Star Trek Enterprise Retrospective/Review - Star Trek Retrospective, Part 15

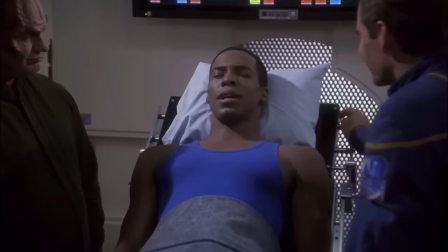It's worth noting that by the end of this season, Travis Mayweather is essentially reduced to a glorified extra.
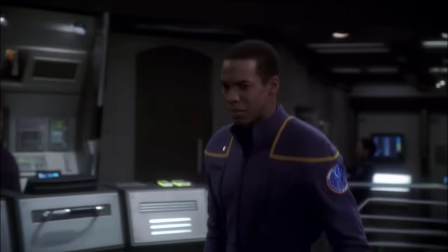It seems after the character's backstory of being born and raised on cargo ships was explored, there was simply nothing else to do with him, or rather, nothing else was attempted.
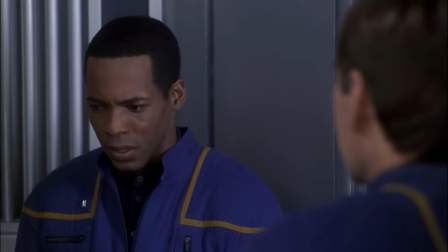Which I think is a shame, as Anthony Montgomery is certainly a capable actor, who would have likely excelled had he been given much more to do.
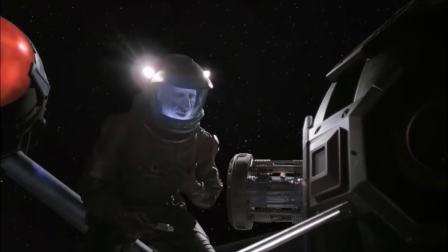However, what I enjoy most about these two episodes is that it showed how Enterprise could have had
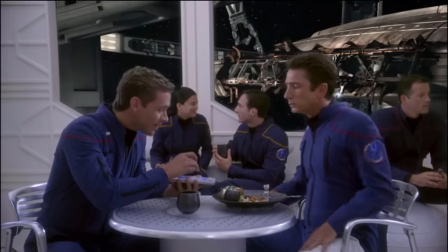its cake and eaten it too in satisfying both the creative staff and studio execs.
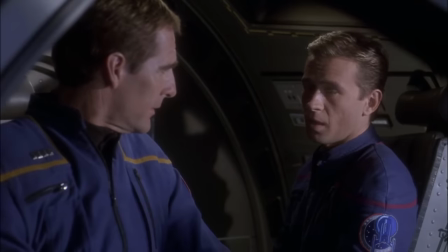Leaning into the consequences of the ship and crew after the events of episodes could have been a way of
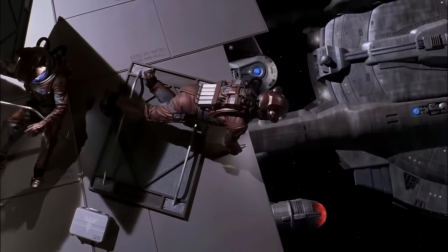embodying that near-future NASA mission style of Star Trek Berman and Braga had originally envisioned.
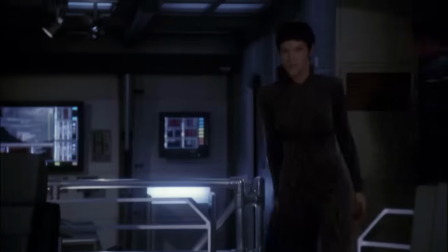But at the same time, it would have left plenty of room for the more traditional episodic Star Trek stories the studio was more keen on.
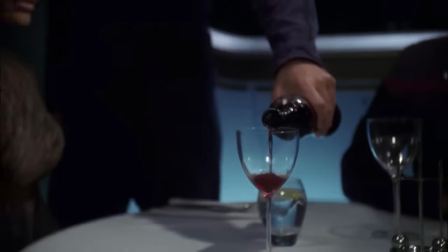It's a shame this approach was only really taken with these two episodes. That being said, there are still plenty of one-off stories to enjoy, such as the excellent Carbon Creek,
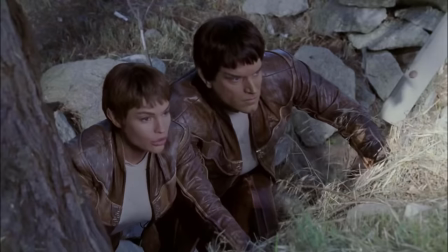a tale told by T'Pol of the real First contact between humans and Vulcans, which occurred when a science team,
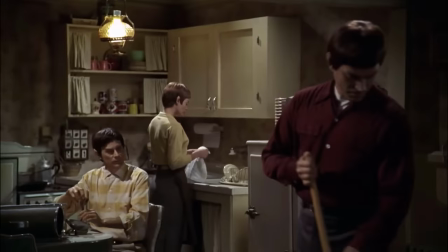led by T'Pol's ancestor, becomes stranded on Earth in the 1950s.
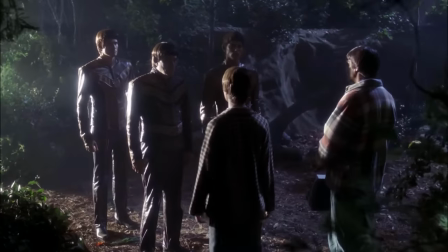It's a wonderfully light-hearted and enjoyable little romp, recalling some of the flavour of City on the Edge of Forever, only less tragic.
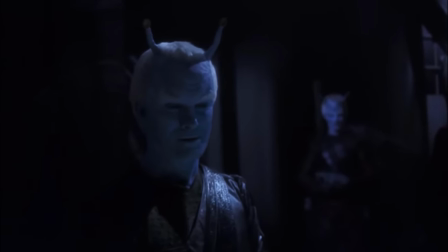The middle of the season also sees the return of Shran in Ceasefire and the Temporal Cold War ramping up in the thrilling Future Tense.
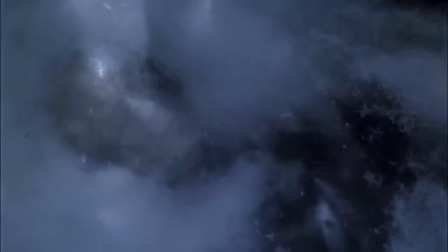There's even an appearance by the Borg which manages to actually work.
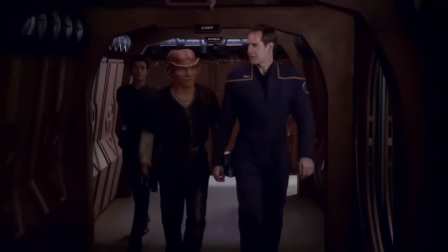In Season 1, Braga admitted the inclusion of the Ferengi in the episode acquisition was a decision made out of pure desperation.
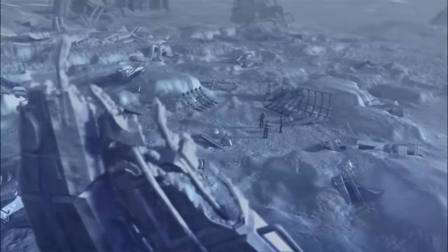However, the Borg, appearing centuries before their first encounter in TNG's Q-Who,
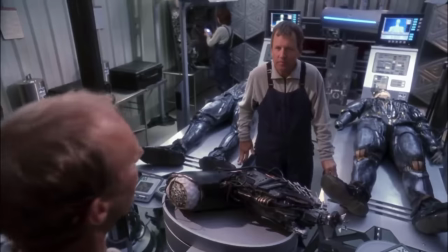works by tying events in with first contact, with Borg drones being found in the wreckage of the sphere destroyed by the Enterprise-E.
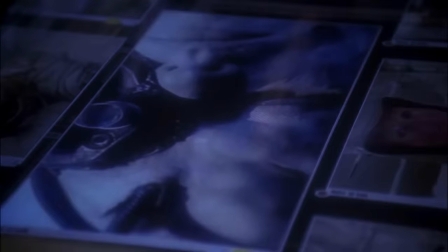It's a clever way of getting around established canon, and after the Borg were somewhat defanged in Voyager,
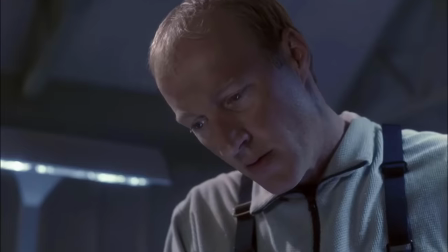their awakening in the Arctic ice, reminiscent of John Carpenter's The Thing, allows them to reclaim their sense of threat, and the subsequent chase as the drones flee Earth, assimilating as they go, packs in plenty of edge-of-the-seat thrills.
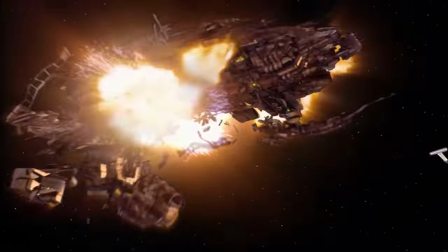It's good stuff.
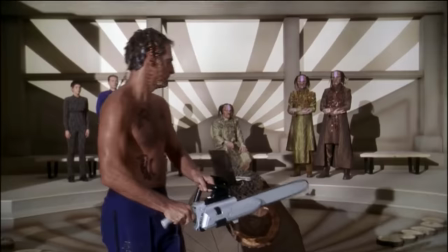Then again, Season 2 of Enterprise does also feature some of its worst outings, such as the cringeworthy A Night in Sickbay and the god-awful Cogenitor.
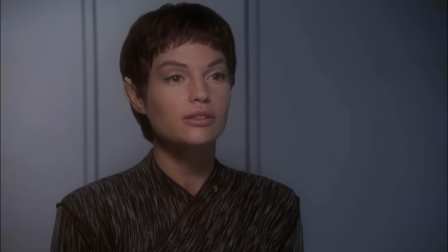However, I feel at this stage it's worth addressing a more consistent creative flaw with the series in both Seasons 1 and 2,
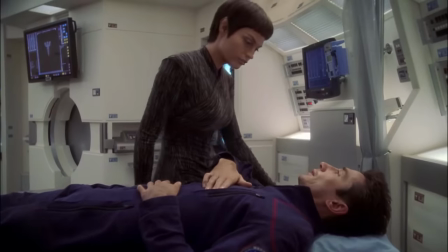and that is the treatment of T'Pol, or rather, I should say, the way the character is frequently sexually objectified.
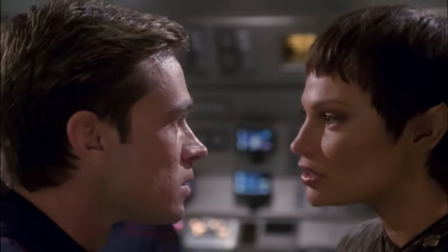It's entirely possible the writer-producers were attempting to replicate the success of Seven of Nine with T'Pol,
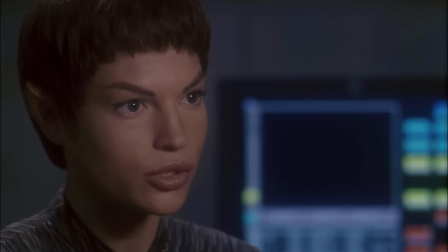with casting breakdowns often making reference to the character's striking beauty.
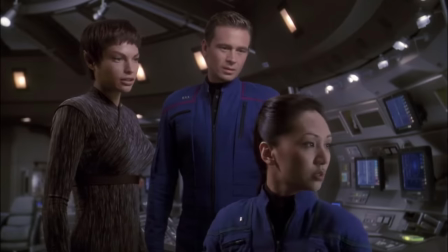Jolene Blaylock certainly fits the bill in this regard, but her experience as a model also lends the character a physical screen presence which enhances her performance.
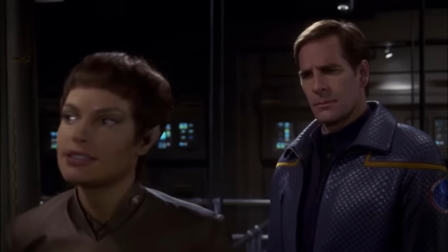The perfect posture, natural poise, and lower speaking voice succeeds in conveying to Paul's sense of superiority she feels over most humans.
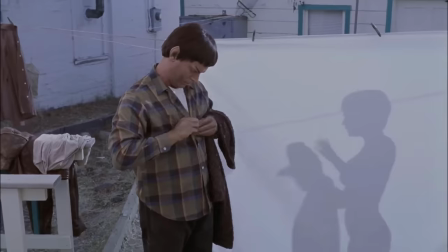The character's physical appearance is not the issue. What is far less forgivable is the tendency for episodes to make any excuse to have the character
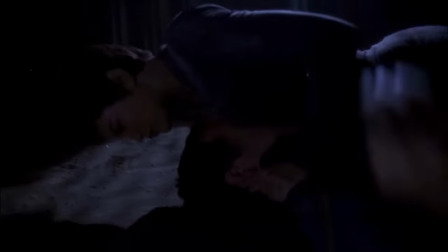stripped down into her underwear and end up in some kind of comically sexual situation.
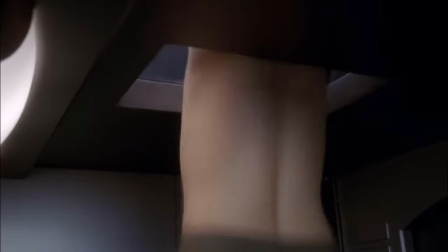While this trend isn't confined to Paul, with Hoshi being contrived to appear topless in Shockwave Part 2,
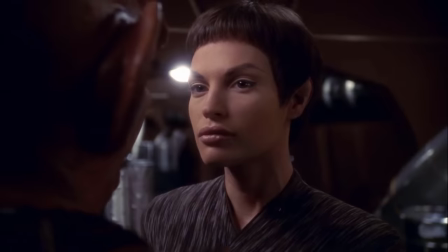it is most apparent with her character and it's to the show's detriment.
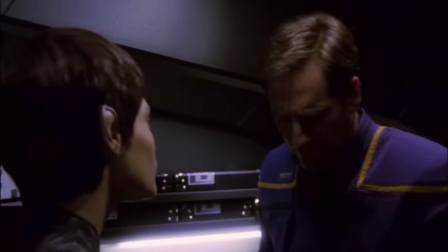Although Enterprise had debuted with strong ratings, the series was shedding viewers at an alarming rate,
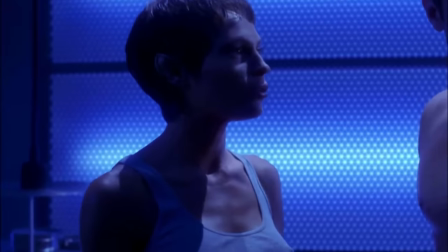even by its second year, and it's possible these ridiculous scenes with T'Pol were a cynical attempt to keep viewers' attention.
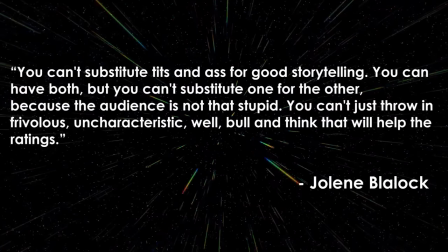Blaylock herself criticised this saying, You can't substitute tits and ass for good storytelling. You can have both, but you can't substitute one for the other, because the audience is not that stupid. You can't just throw in frivolous, uncharacteristic, well, bull, and think that will help the ratings.
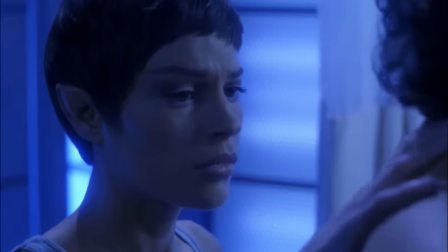This becomes especially absurd in the penultimate episode Bounty, in which T'Pol is stricken by her Pon Far starting too early.
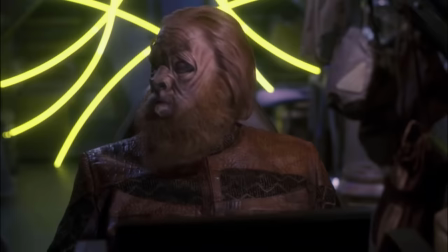An episode which mostly follows a compelling plot in which Archer is kidnapped by a Tellarite trader,
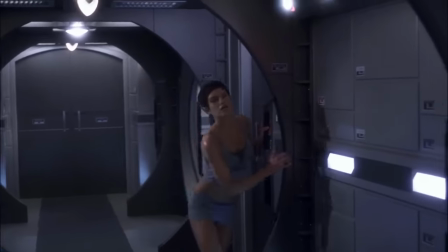is brought down by cutbacks to T'Pol prowling the decks of the Enterprise like a sex-crazed lunatic.
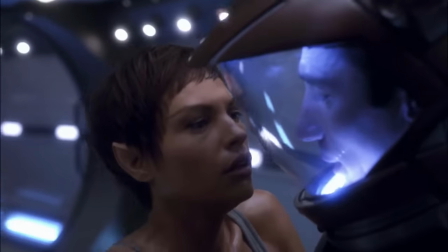It's just eye-roll inducing.